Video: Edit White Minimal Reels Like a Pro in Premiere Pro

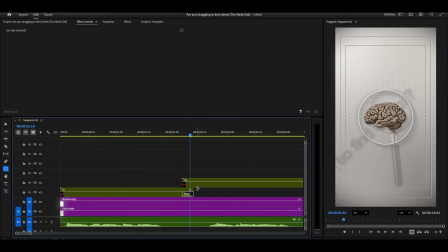(21:04)
This adds a cross-dissolve transition effect, which makes the transition between our two animations super smooth and professional. I'm noticing that I can't see the lines properly on the brain animation.
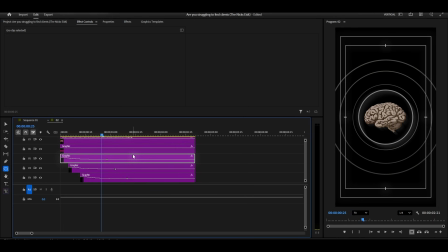(21:24)
So I'm going to go into that nested sequence and change the line color to something darker so it shows up more clearly. I'm selecting one of the circle layers and changing its color.
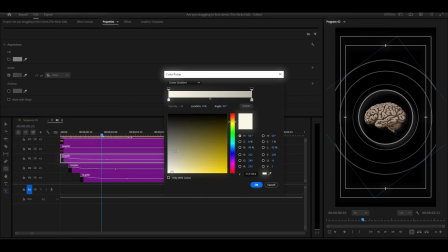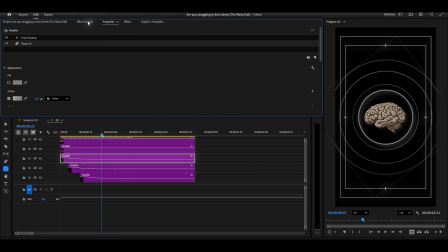I'm also adjusting the keyframes to make sure the animation is smooth.
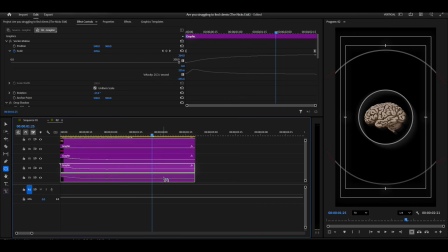(22:08)
Now I'm deleting the remaining circles that I don't need, and I'm copying and pasting our modified shape where we made the changes. I'm adjusting the sizes now, making the first one smaller, the second slightly larger, and the third even more larger.
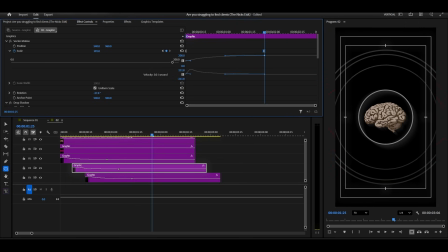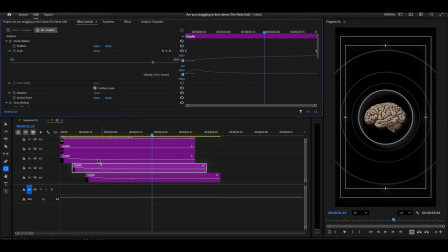Now it looks much better, exactly how I want it.
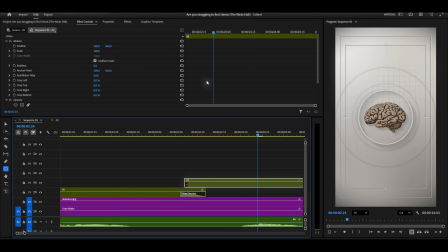(22:51)
Now I'm selecting the second animation nested layer, going to Effect Controls, and turning on the scale and rotation keyframes. If I rotated the glass from left to right in the first transition, I need to make sure the second animation also moves from left to right so the movements match and flow together naturally.
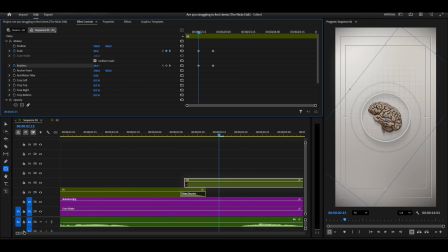(23:10)
When I'm done setting up the animation, I'm selecting the last keyframe, right-clicking, and choosing Ease In. Then I'm adjusting the graph once more, making it start faster and then slow down gradually.
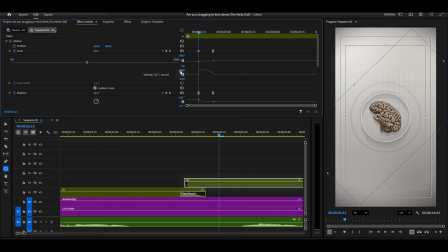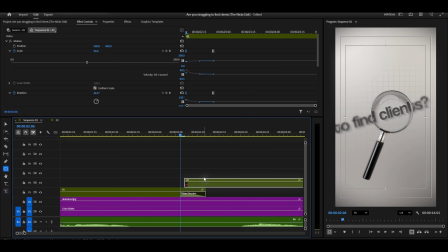(23:39)
Now I'm selecting the second animation layer and pressing Shift+D again to add another cross-dissolve. This makes both animations blend together with a smooth transition. Perfect. Now our animation is flowing beautifully from one scene to the next.
First, change your mind.
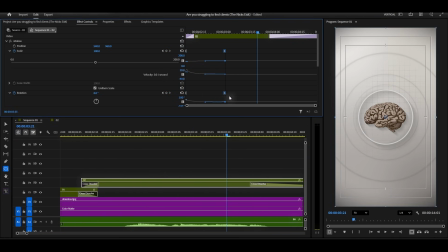(23:58)
Before we continue, let me remind all the YouTube members watching this.
First, change your mindset.
All these assets, the project file, everything, it's already uploaded in the post section for you.
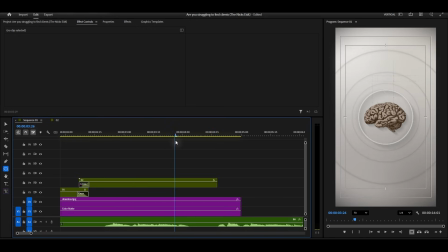(24:12)
Just head over to the YouTube channel posts and grab the download link. And if you're not a member yet, seriously, join now. You'll get access to all my tutorial files, and it's such a great value. All right, back to the edit.
First, change your mindset.
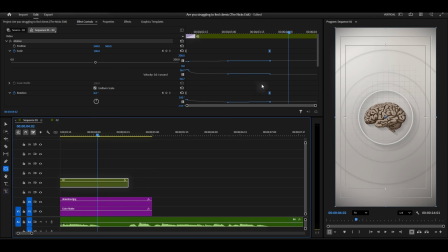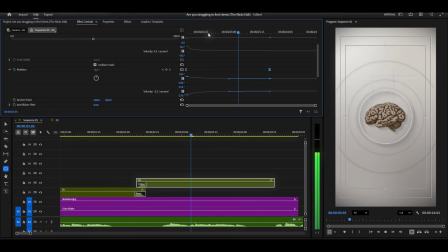(24:40) First, change your mindset. First, change your mindset.
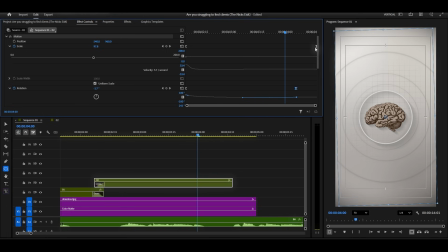(24:59)
At the end of the second animation, I need it to move downwards so the third animation can appear smoothly. To do this, I'm going to Effect Controls and turn on the Position keyframe.
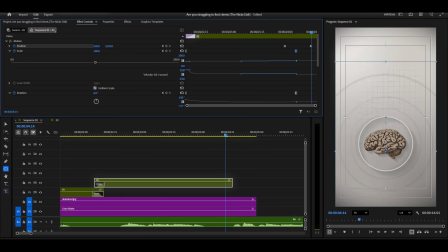(25:10)
I'm moving slightly ahead in the timeline, and I'm dragging the animation downward, moving it off screen at the bottom. Now I'm selecting the first keyframe, right-clicking, and choosing Ease Out. And yes, I'm adjusting the graph again.
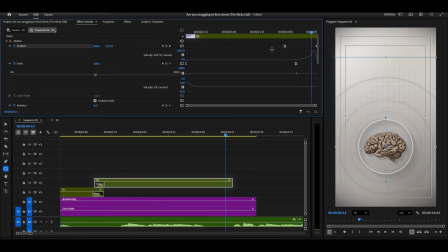(25:25)
This time, I'm making it start slowly and move faster at the end, creating that accelerating motion as it Change exits. your mindset. Great. Now we're ready for our third animation.
Your mindset.
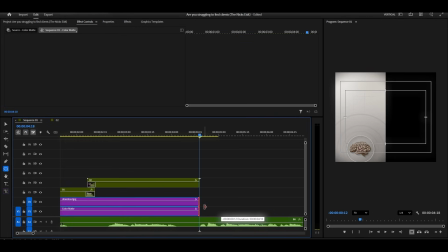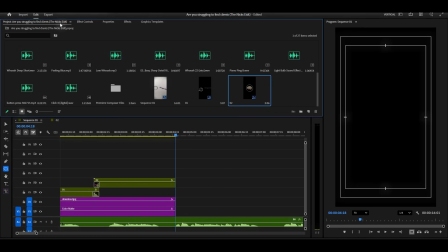Now for the third animation, I'm adding this falling man image to the timeline.
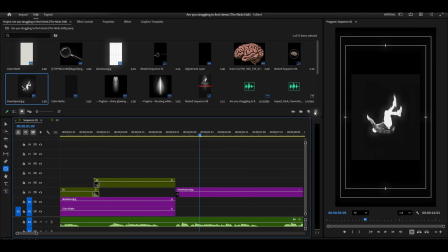(25:58)
I'm creating a new color matte now. I'm going to File, New Item, Color Matte, and selecting a color.
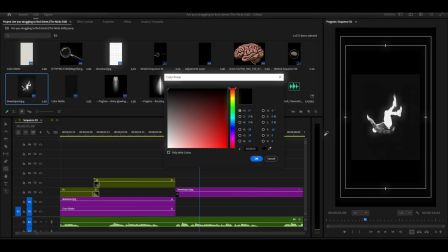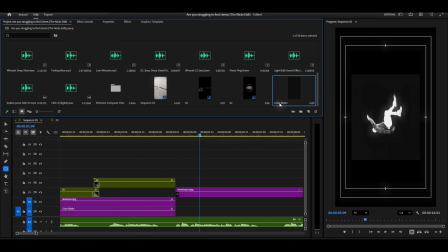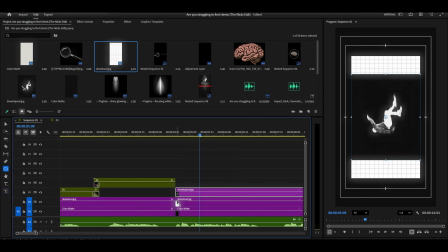(26:20)
Now I'm adding our grid image to the timeline again, placing it above the color matte. I'm selecting the falling man image and changing its blending mode. I'm clicking the drop down and selecting lighter color.
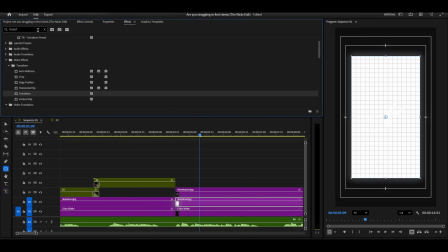(26:32)
This creates a really cool integrated look. Now I'm selecting the grid image and going to Effects. I'm searching for Invert and adding this effect to the grid.
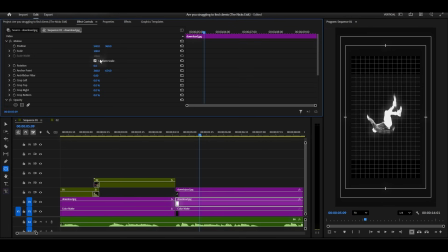(26:41)
This is going to invert our grid from white to black, or black to white, creating a completely different look. Now I'm creating a rounded mask on the grid image, drawing it just like this. You can follow along with what I'm doing on screen.
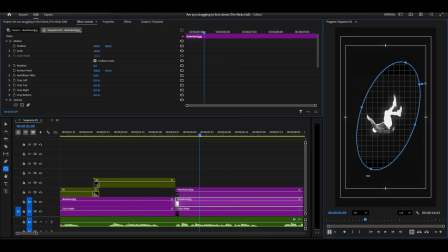I'm increasing the feather so it blends smoothly into the background, and I'm reducing the opacity to somewhere around 10%.
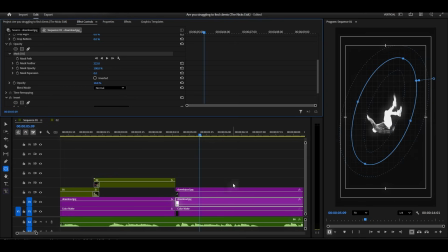(27:13)
This creates this subtle background element that adds texture without being overwhelming.
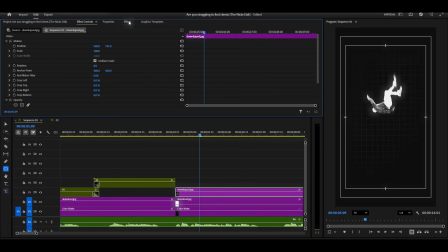(27:28)
Now I'm selecting the falling man image, and I'm going to Effects to search for Transform. I'm adding the Transform effect to this image.
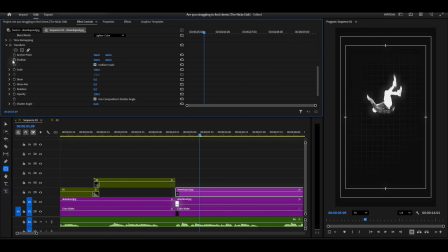(27:46)
In Effect Controls, I'm turning on the Position and Scale keyframes. At the starting point, I'm positioning the man up high at the top of the frame.
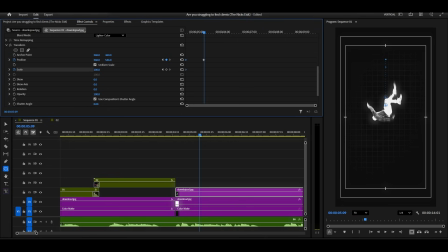(28:03)
Then I'm moving forward in the timeline, and I'm moving him downward. At the same time, I'm decreasing the scale, making him smaller. This creates the illusion that he's falling from up high, moving away from the camera.
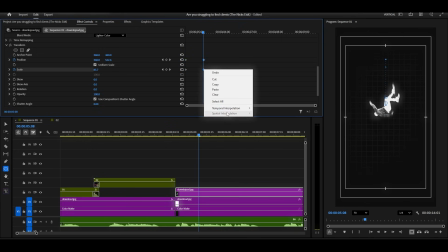(28:17)
I'm selecting the keyframes, right-clicking, and choosing Ease Out.
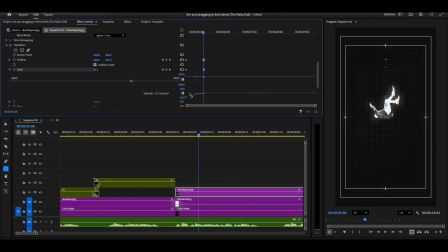(28:22)
Then I'm adjusting that graph, making it smooth and natural.
Stop chasing them.
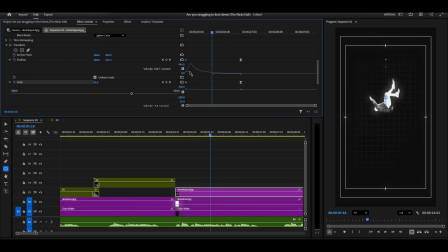(28:40) Stop chasing them.
There we go. The animation looks like he's really falling through space.
Mindset. Stop chasing them like a desperate salesman.
Both animations are now blending smoothly together.
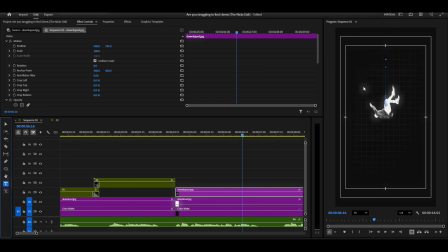(28:58)
Now I'm selecting the text tool and I'm typing out our text. I'm using the same font we used before, Cool Vetica, for consistency in the design.
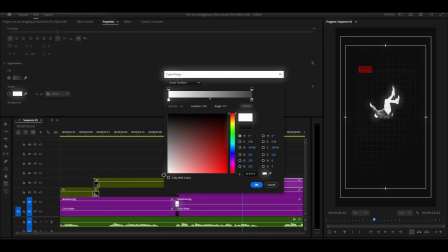(29:13)
I'm changing the text color to something that stands out nicely.